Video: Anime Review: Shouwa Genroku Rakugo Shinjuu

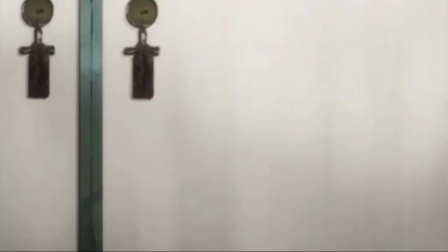[4:13]
First, while the story is very episodic, there's also these small unexplained time skips,
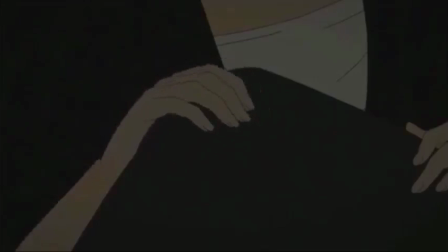[4:19]
leaving me to wonder how much time has passed since the last major event that happened.
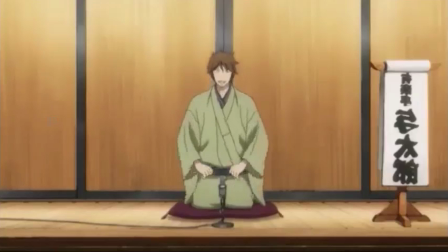[4:23]
Second is how Yotaro is passed to the side, and we never see him again until the final episode.
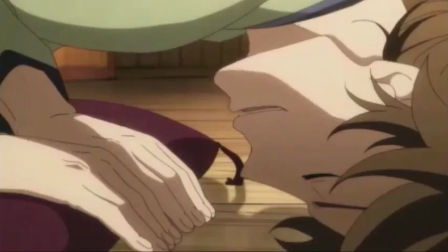[4:28]
When I first saw him, I fell in love with him, and even called him the best character of Winter 2016.
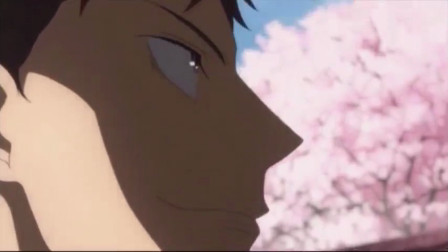[4:33]
Because just like Sakeroku, he's full of love, passion, and energy for his art form, and I would love to see more of that come from him.
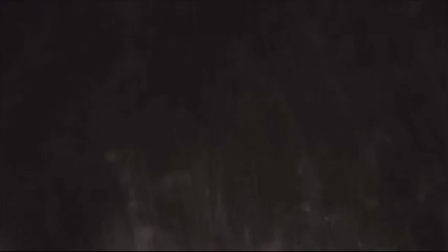[4:40]
It would be a bigger complaint, but with the promise of a second season coming as told by Yotaro himself, I can only hope we get to see more of him in the future.
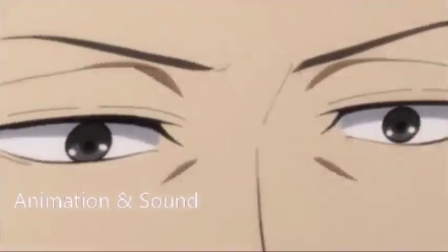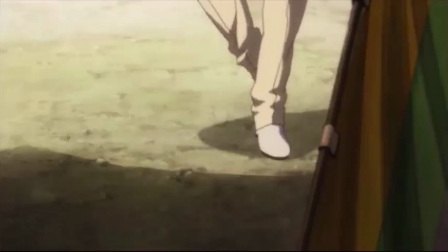[4:57]
Behold, this is a Studio Dean anime.
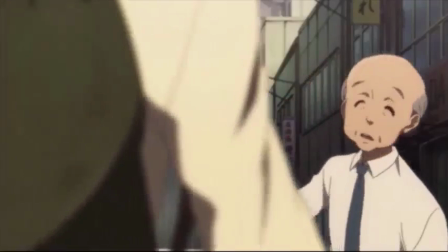[4:59]
I know it sounds scary and hard to believe, but this is a good anime with good animation. The character designs are great and pleasant to look at.
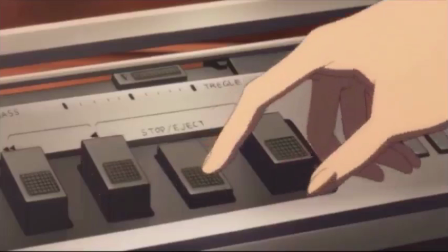[5:08]
The animation is above Dean's usual quality of animation.
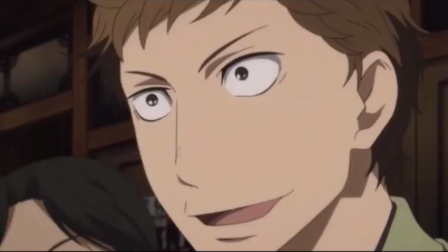[5:11]
The colors are more traditional and kind of rustic, giving off an old but welcoming feeling to the show.
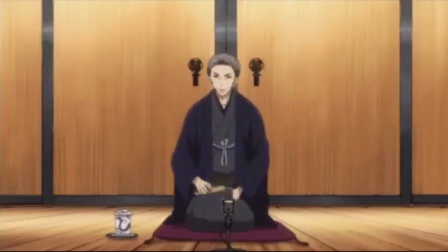[5:17]
It also allows for an easy change in tone when needed.
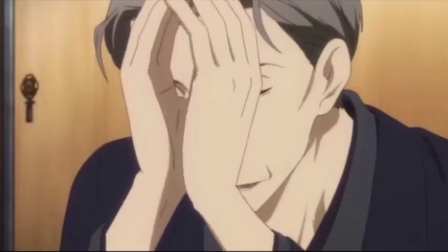[5:21]
My praise for the animation, however, goes to the directing and visual storytelling during the Rakugo segments.
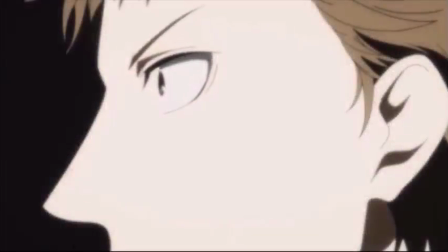[5:27]
Remember 5 seconds earlier when I said the colors allow for an easy shift in tone when needed?
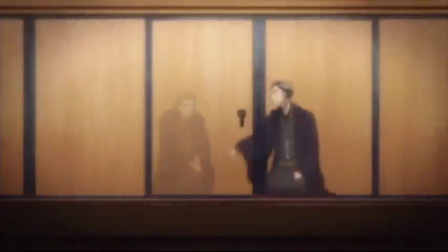[5:32]
This is what I was talking about. The animators allow us to join the storyteller while he's performing.
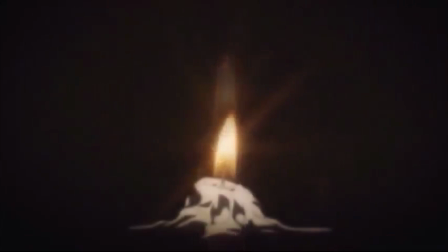[5:38]
We are allowed to enter his mind, see what he sees, join his world and his stories,
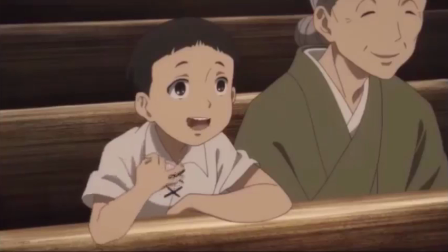[5:43]
and at times we're able to join the audience and view and feel their energy. It's those moments where we join the storyteller that makes my jaw drop.
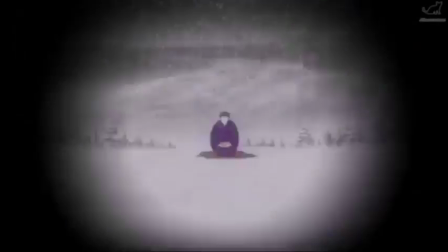[5:52]
The soundtrack I unfortunately was not able to listen to, as this is a new anime, and you're probably not listening to it in this video besides the opening.
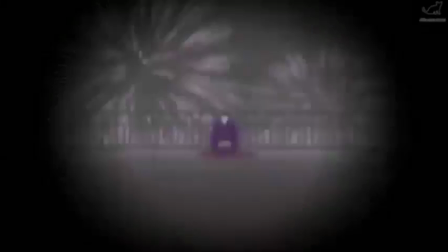[6:00]
But if I had to take a wild guess, the soundtrack mostly consists of jazz with a mix of traditional Japanese stage music.
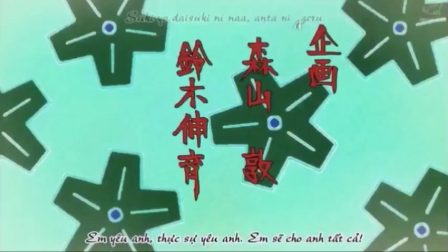[6:06]
I can gush about how much I love this opening until you had to duct tape my mouth shut.
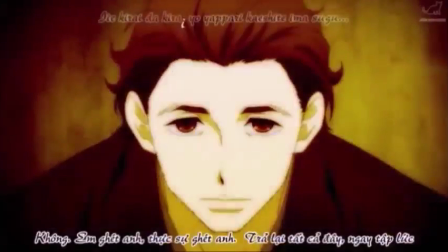[6:11]
The music paired with the vocals and the excellent animation is excellent, and a song I can listen to all day.
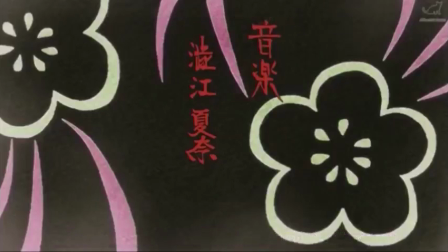[6:18]
Ending theme, on the other hand, is a much more mellow jazz track with an instrument that I'm not really fond of, and that is the trumpet.
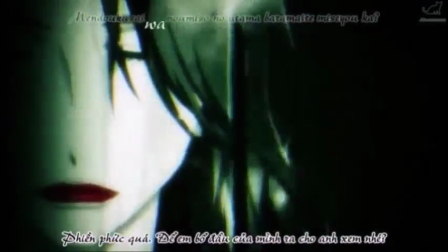[6:26]
So this is one of those rare cases where the trumpet is put to good use, and I once again fall in love with it,
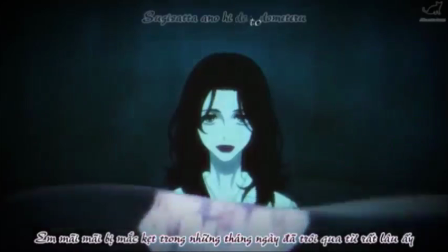[6:31]
as the ending theme is very soft and is supposed to calm you down after all the character drama you went through that episode.
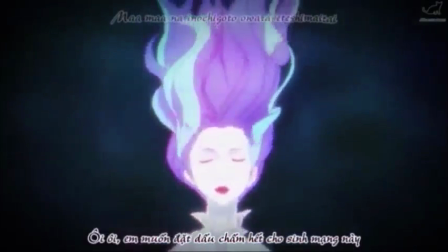[6:38]
The animation is nothing but still images, but the reason why you don't skip the ending is because of the song.
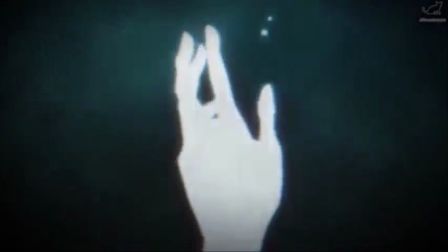[6:43]
You can if you want to, but it's kind of hard as soon as it starts.
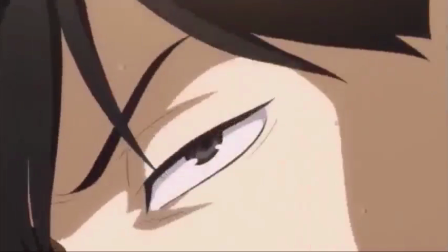[6:47]
Finally, my praises go to the Japanese voice cast, because when you have an anime dealing with a subject like Rakugo,
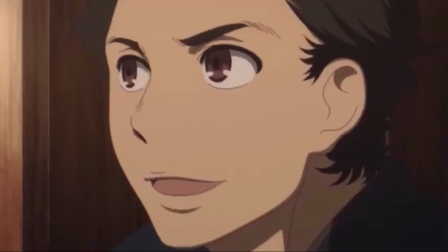[6:53]
you're going to need some damn good voice actors with a lot of range, and these guys delivered.
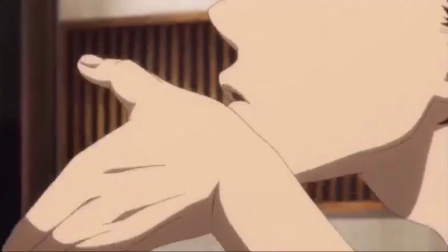[6:59]
The Rakugo moments were acted out flawlessly, and the range of the actors is a big contribution.
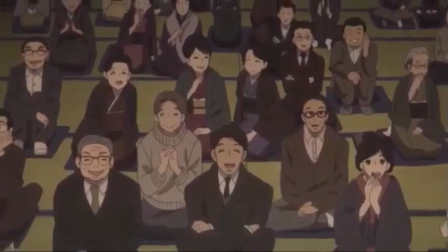[7:05]
If this anime ever gets licensed and dubbed, then I hope they get good voice actors with a good amount of range.
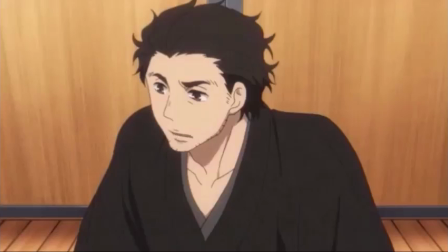[7:12]
Pray with me now that it's Funimation and they get Eric Bell and Michael Solasad.
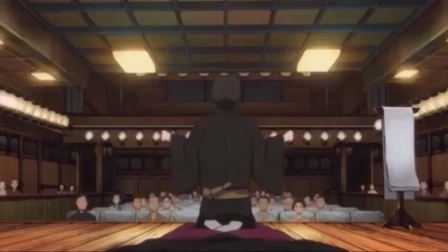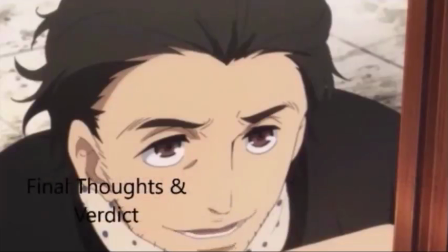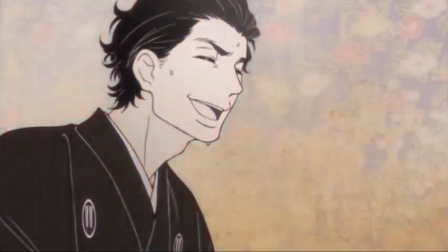[7:26]
It breaks my heart to see how underrated Rakugo is. This was my favorite anime last season.
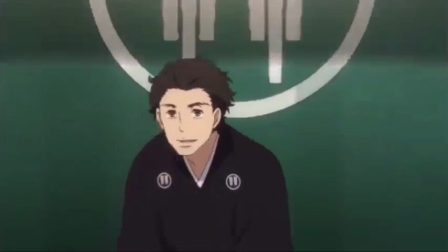[7:31]
Every episode had me captivated, and I even waited for it to finish airing just so I can binge the rest of the series,
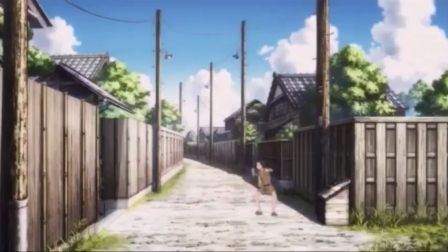[7:38]
and I was not disappointed in the slightest. The story and learning a new form of art was interesting.
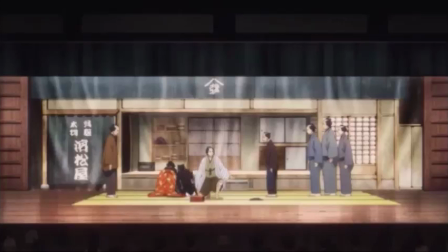[7:44]
The character interactions were enjoyable. The character drama was well written. The animation was excellent, and the music is very well done from what I've heard from it. And now for the feels part of today's review.
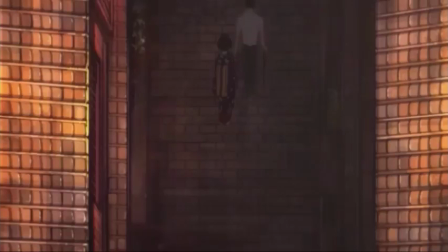[7:55]
The character drama only pulls at your heartstrings ever so lightly, but it's the ending that makes you cry ugly, awful, horrible tears.
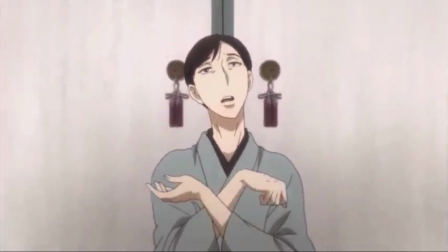[8:04]
I am serious about that tissue in the ice cream, people. It will help a lot.
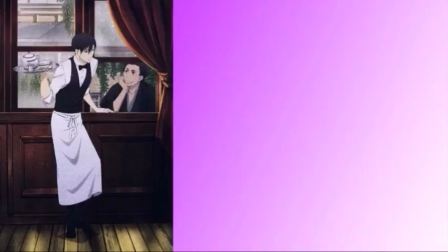[8:09]
And so I present Shouwa Genroku Rakugo Shinjuu with a near-perfect 4.5 out of 5 stars. I will give it a perfect 5, but I have to get less hype about this anime and think about it more.